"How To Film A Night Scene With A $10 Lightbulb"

Okay, let's be honest. Filming low-light shots can be extremely tricky sometimes. Most of the time it comes down to finding the right balance between exposing correctly without introducing a ton of noise. And having the right lighting equipment can be crucial. But this got me thinking, how much light do you actually need to film a proper night scene?
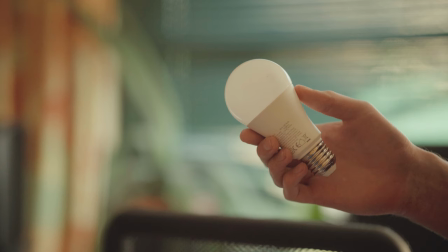[0:22]
And as I recently bought this Wi-Fi light bulb for around $10, I figured why not test it out. So So let's just have a look at what I filmed.
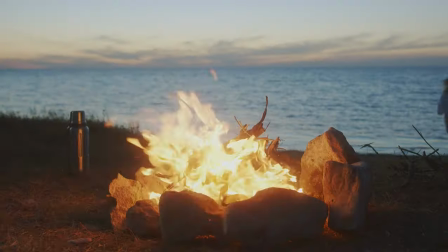[0:37] You have been away for
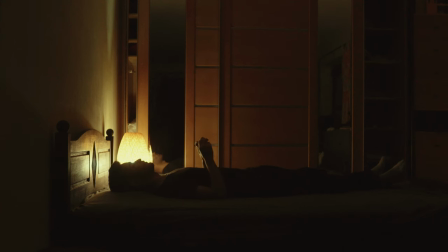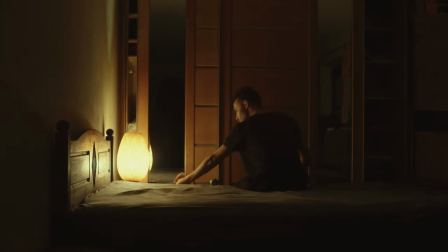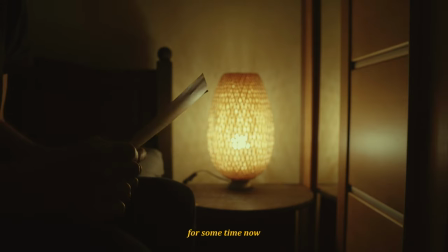[0:52] some time now.
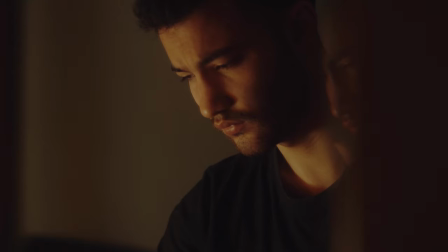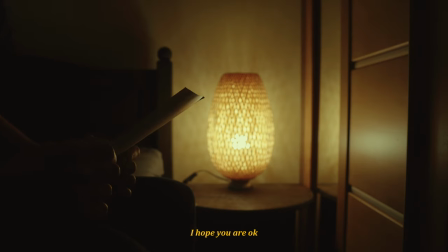[1:00] I hope you're okay wherever
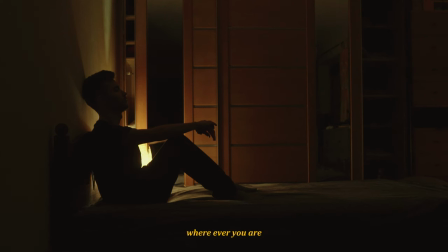[1:09] you are.
I really hope you liked this little sequence. It was honestly a little bit challenging but I want to give you a little breakdown and some key takeaways to consider when filming in low light conditions. that might help you on your next project as well. My first tip would be, don't hesitate to move the camera around.
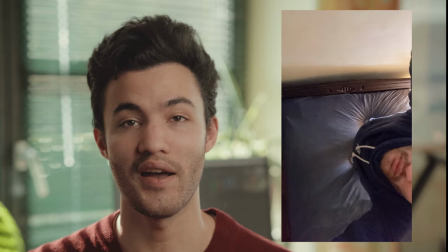[1:33]
I experimented a lot with the camera position, for example I even taped my phone to the ceiling just to see what it would look like.
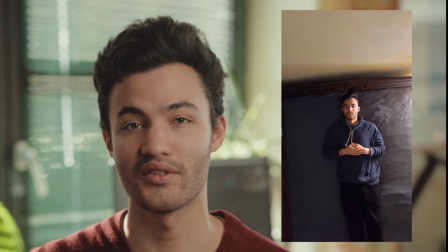[1:41]
In the end I didn't use this clip because my phone can't really handle lowlight that well, but it was a cool perspective nevertheless and I might consider using this perspective in other projects. And as there wasn't really enough space to get a lot of perspectives, I figured why not shoot into the mirror.
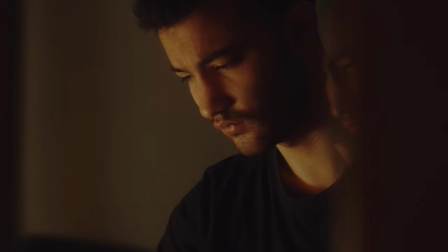[2:00]
And this got me a really cool reflection on the right side of the image. I wasn't really thinking about it in the first place. But moving the camera around and experimenting a lot can really help to find new perspectives and new ways of filming. And most importantly, remove what is distracting to you.
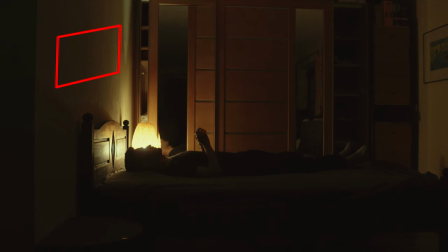[2:19]
I had a picture hanging up there and the pillows and the blankets are also gone,
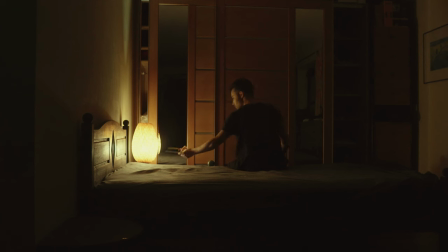[2:25]
which felt awkward at first like who sleeps like this, but it felt really distracting to me and the pillow was also blocking the light, so I decided to just get rid of it all. My second tip would be try to focus on the story. If you have limited resources try to focus on improving the things you have control over, like the story you want to tell. If I can't come up with a good story but want to practice a bit, I oftentimes pick random objects and try to make a story out of it.
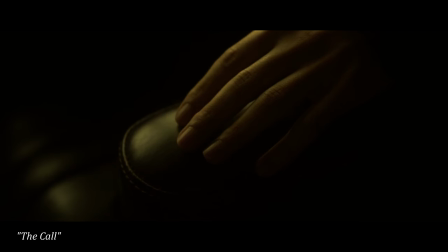[2:57]
In the past I've done it with a cheap plastic phone, just sitting on a couch trying to create a little thriller scene in the style of David Fincher.
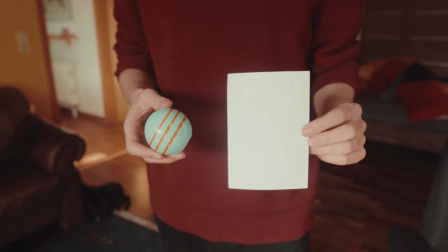[3:05]
For this project I picked up this ball and the photo and tried to connect these two,
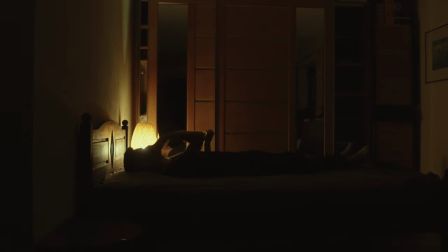[3:11]
with me still thinking about this person all the time, trying to distract myself at first, but ultimately confronting myself with the reality. So nothing really complex, but it can really help to find the direction where your project is going, and maybe even spark some new ideas for perspectives or compositions. For example, throwing the ball was the perfect time to initiate this memory flashback.
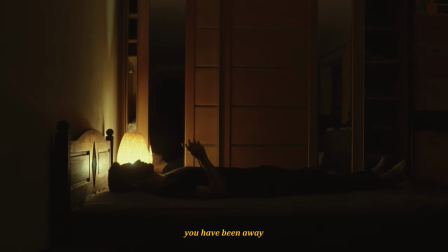[3:37] You have been away.
And I haven't really thought of it beforehand. It just came to mind after experimenting a lot trying to include this ball into the story somehow.
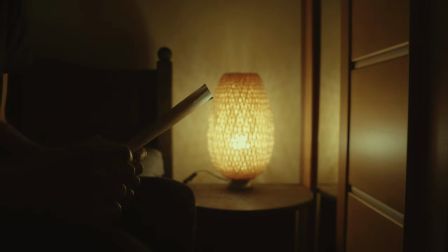[3:51]
And for me, it's really important to not only get better with my lighting or my compositions, but also with my storytelling. So I don't want to make separated clips that only look good on camera, but make a narrative story whenever I can.